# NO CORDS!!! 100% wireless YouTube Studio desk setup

What's really good 2024? It's your boy, me J Media.
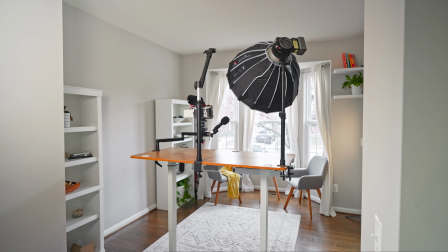5s
This is Kovu and we just built a completely wireless YouTube studio desk setup. You've probably seen a ton of them on YouTube already, but I'm taking it to the next level. So let's get it.
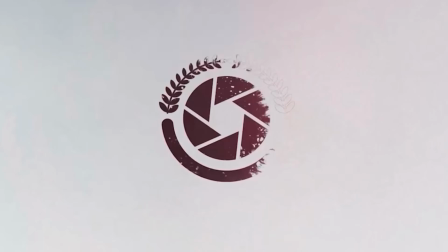So let me first start off by saying that I hate chords, like with a passion, like with a white hot intensity of a thousand suns i mean let's be honest they get everywhere they're messy they cause clutter they always find a way to trip you up you can never find the cord that you actually need when you need it and no matter how neatly or nicely you roll them up and put them away they always find a way to get tangled like how'd that work so instead of fighting it i
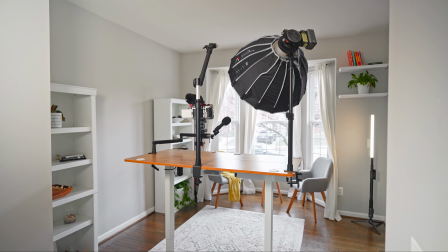48s
decided to just make probably the most versatile and functional setup that looks great on camera still, but comes with zero cords.
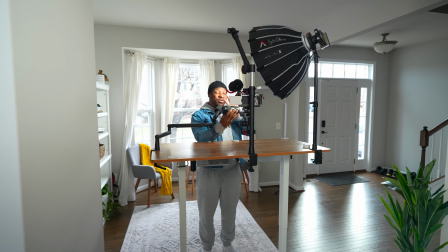56s
And when I say no cords, I mean no cords. There's no extra lights in the back. There's nothing out of the shot to give the illusion of no cords. What you see is what you get. It's just this. So let's get into how I built this. First of all, it comes the desk.
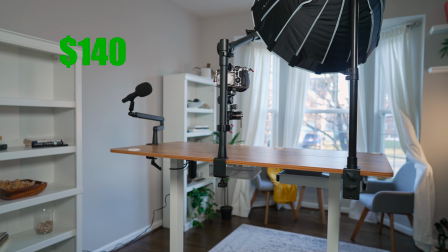70s
I found this affordable sit to stand desk on Amazon for about $140. And I had three musts that this desk must have.
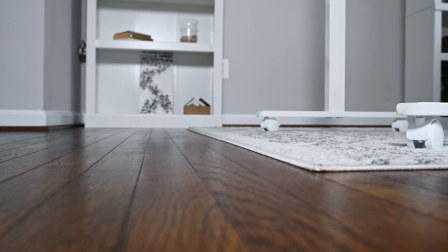77s
All right. So number one, it had to have wheels, right? I had to be able to move it around and relocate it and things like that.
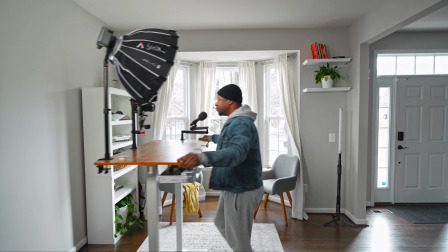84s
Number two, it had to fit into this little nook that we have right here so that when it's put away, it doesn't look out of place and just like clutter. And number three, it had to go with the aesthetic that we've already established in this space so that when it is put away,
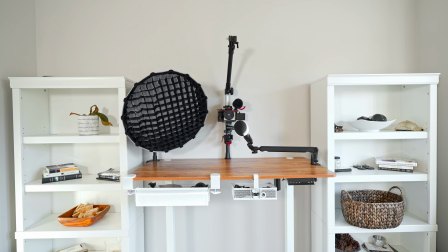100s
it still looks like it belongs there, even if it doesn't. The only time that I plugged this in was to adjust it to the height that I wanted it,
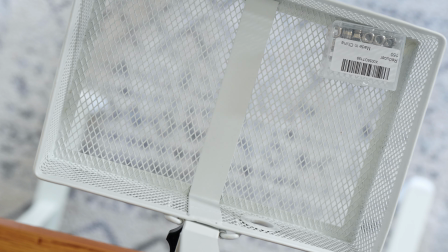108s
which is the height that it is now and it's going to stay this way permanently and then i unplugged it and put the cord away because i don't need it anymore now do i wish that this desk was a crank desk instead of an automatic sit-to-stand desk so it could be legit no cords i mean yeah but to find it in that price point in this color profile is much harder than you think next is probably one of my favorite parts of this setup the
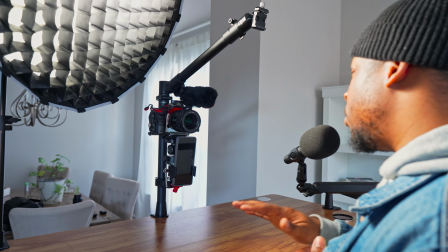133s
stand this is the arkin overhead mount and this thing is
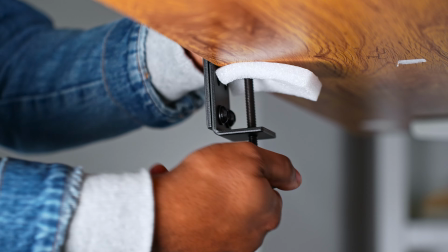138s
a beast it clamps right onto the desk built like a tank with the ability
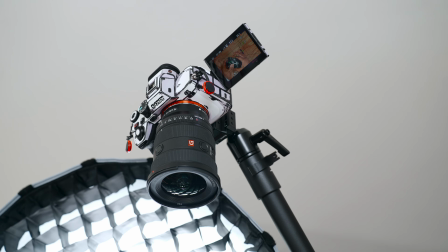142s
to do overhead shots and this one stand actually holds both my main camera and my overhead camera at the same time also shout out to omar from think media for putting me onto this stand go check out their channel show them some love um this is kind of a pricey stand at about 160 on amazon but it is well worth every dollar.
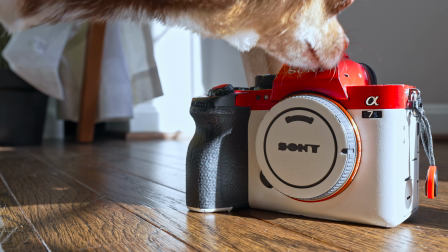165s
For my cameras, I'm using the Sony A7S Mark III with the Sony 24mm 1.4 G Master lens as my main shot for that fast aperture and that creamy bokeh that everybody loves.
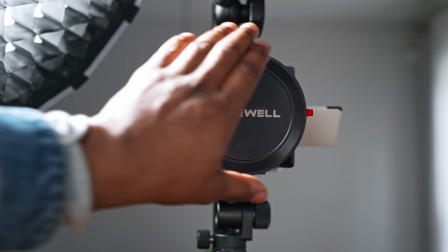176s
And on front of the lens, I have the Freewell V2 ND filter.
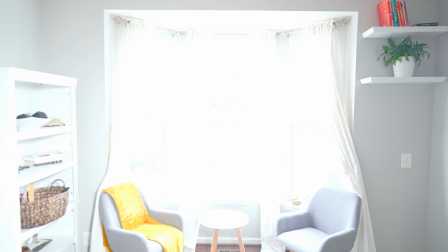181s
That's so I can expose the outside to show that beautiful scenery.
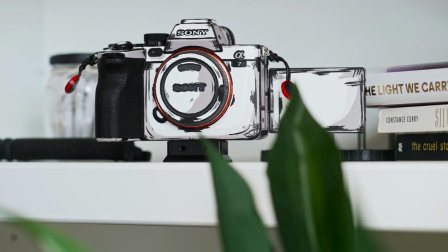186s
For my overhead camera, I have the Sony A7 IV with the 16-35 5G Master Mark II. I thought about getting a faster aperture lens or maybe like a prime lens or something, but I'm shooting products with this top-down shot. I have the versatility of a zoom lens and I don't need a crazy fast aperture to shoot detail and product shots.